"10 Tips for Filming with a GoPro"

What's up guys, Kevin here from Snowboard Pro Camp. In this video I want to share with you my top 10 tips for filming with a GoPro. I've filmed the majority of the videos on my channel with the GoPro because it takes great quality video, it's safe for filming in all weather conditions, and it's durable in case of a crash or fall. If you want to get the best possible shots out of your GoPro, then I think these 10 tips will help.
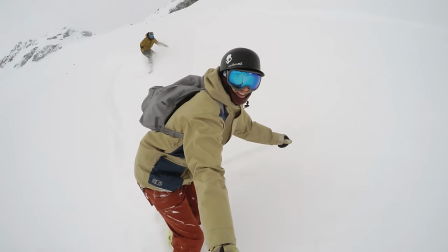25s
The first tip is to pick up a selfie stick or pole to mount the GoPro to. With a pole you'll get a great shot of yourself or you can quickly turn the camera around to film your friends.
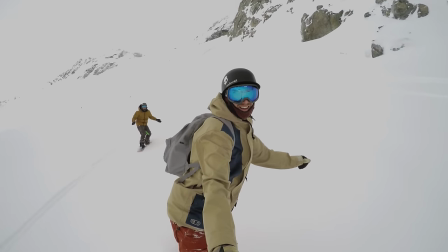38s
The pole is a great tool because it allows you to get so many different types of shots
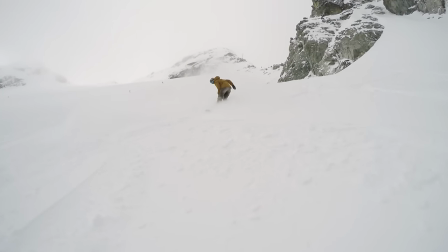42s
but also the length of the pole will help to take away any shakiness and smooth out the look of your shots. One of the most important tips for filming is to make sure you have a couple extra batteries with you.
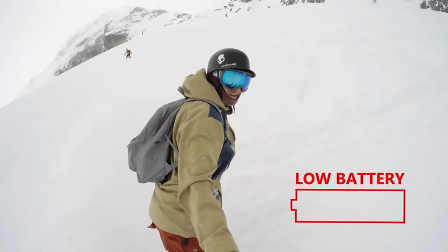55s
There's nothing worse than getting out for a day of filming and having your GoPro die in the first hour.
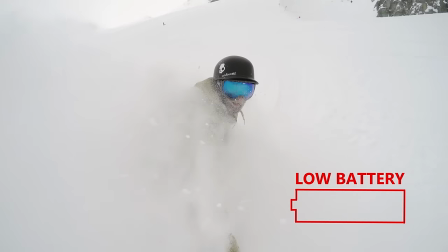61s
I always keep at least two extra fully charged batteries on me, especially in cold conditions where batteries drain fast.
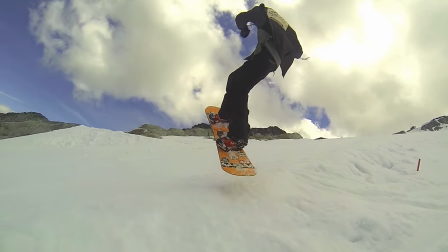69s
The third tip is to set the frame rate on the GoPro. For slow motion shots, you want to set your frame rate to 60 frames per second or higher.
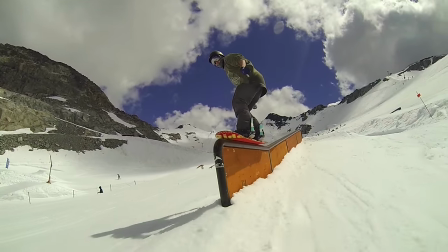76s
This will allow you to slow down the video and editing and have a smooth looking slow motion shot without any skipping.
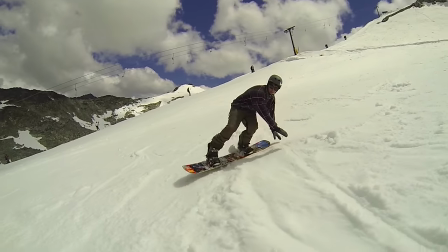83s
For regular shots, film at 24 or 30 frames per second and you'll have good quality video without filling up your memory card too quick.
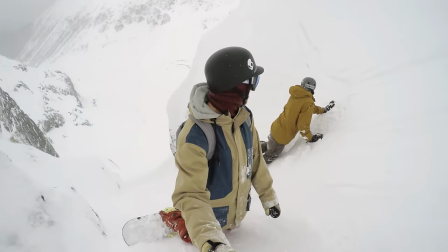93s
Next you want to make your video interesting for the viewer by getting as many angles as possible.
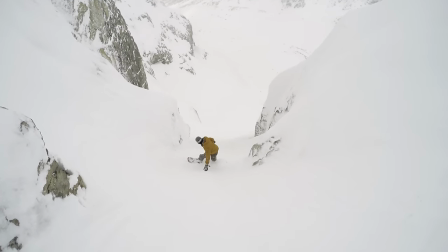98s
Then when it comes time to edit your video clips together, you'll have lots of different shots to choose from.
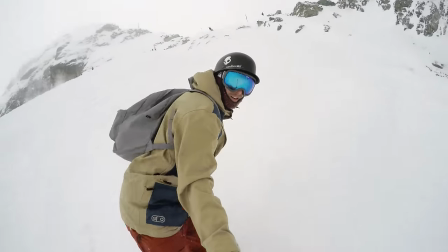103s
This keeps your audience interested by cutting to different angles and giving them the full perspective of your surroundings. If you want great sound for your GoPro videos, I suggest picking up an external microphone.
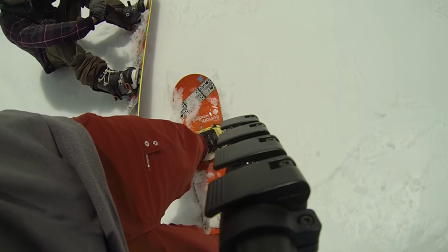118s
The GoPro housing can muffle sounds, so if you want to have people talking in your video,
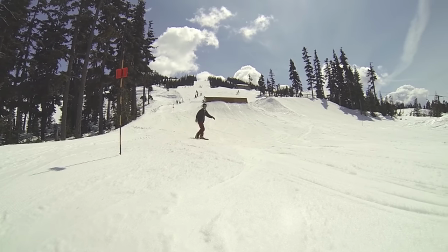129s
or the sound effects from Trix, pick up a cheap external mic. My setup for sound is to have the GoPro mounted to a monopod with an external mic on top, Then I can record sound and sync it up in post-production.
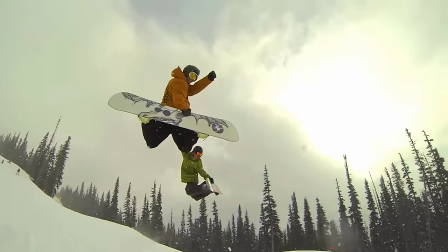145s
When filming other people with the GoPro, it's important to get up close. The GoPro has a fisheye lens which gives you a very wide angle.
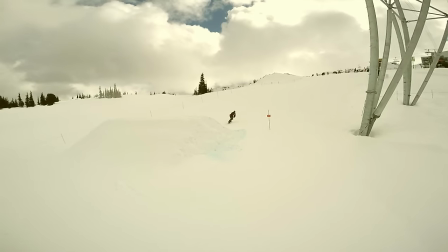153s
This allows you to get a lot into a frame from up close. But from far away, the fisheye lens can make things look distant and smaller than they are.
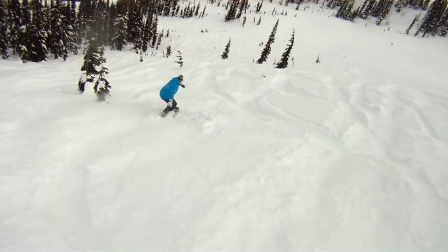165s
It's very popular to mount the GoPro to your helmet. And that's great if your hands aren't free to hold the camera. camera,
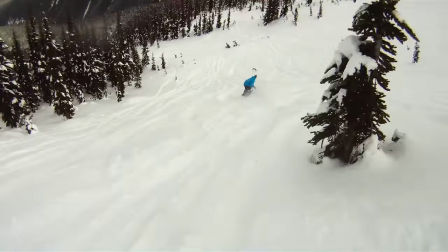171s
but if you have the option I don't recommend using a helmet mount because the footage can often look shaky and be disorienting for people to watch.
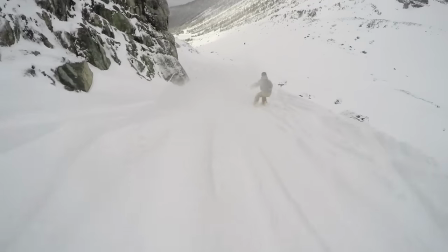183s
Check regularly that the lens on the GoPro is clean.
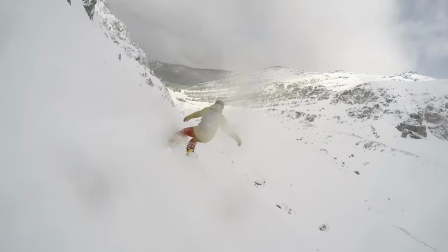186s
Often when filming outside in the elements you can get dirt or water on the lens and even a small amount can ruin a shot.
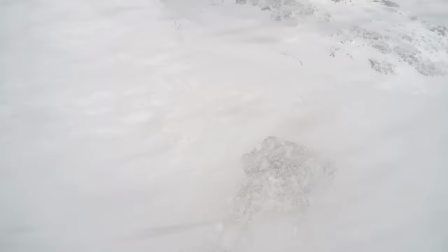195s
Especially after you had a fall, check the lens and give it a quick wipe to make sure you're getting a clear shot.
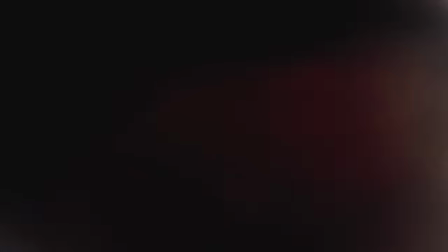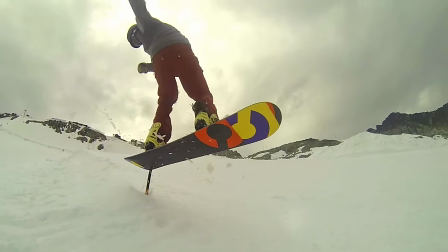209s
Something that takes a bit of practice with the GoPro is framing the shot.
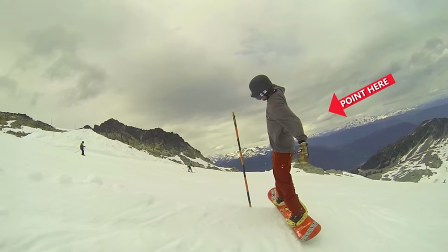214s
For example for filming snowboarding you want to keep the snowboard in frame and a good rule is to point the GoPro at the rider's thighs.
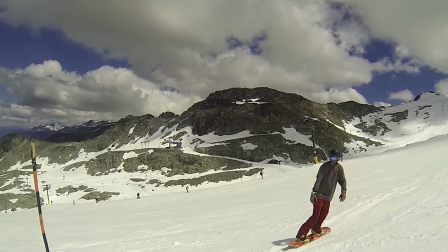222s
It's disappointing if at the end of a day you're watching your videos back and notice you've cut out the most interesting part.
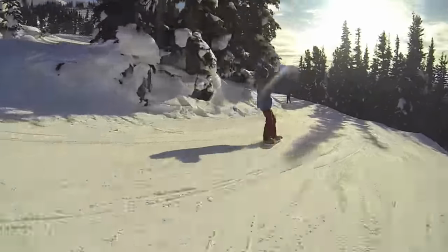232s
Be selective when filming with your GoPro. It's very tempting to just let the GoPro record all day but then you're left with hours of footage to sort through.
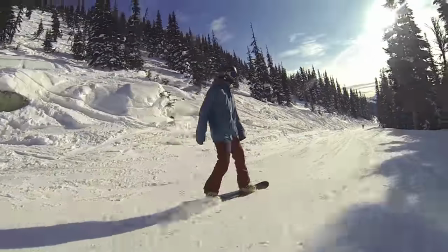240s
Try to only film what you think are the most interesting shots and you'll save yourself a lot of time editing the video later. So I hope these 10 tips will help you film great GoPro videos.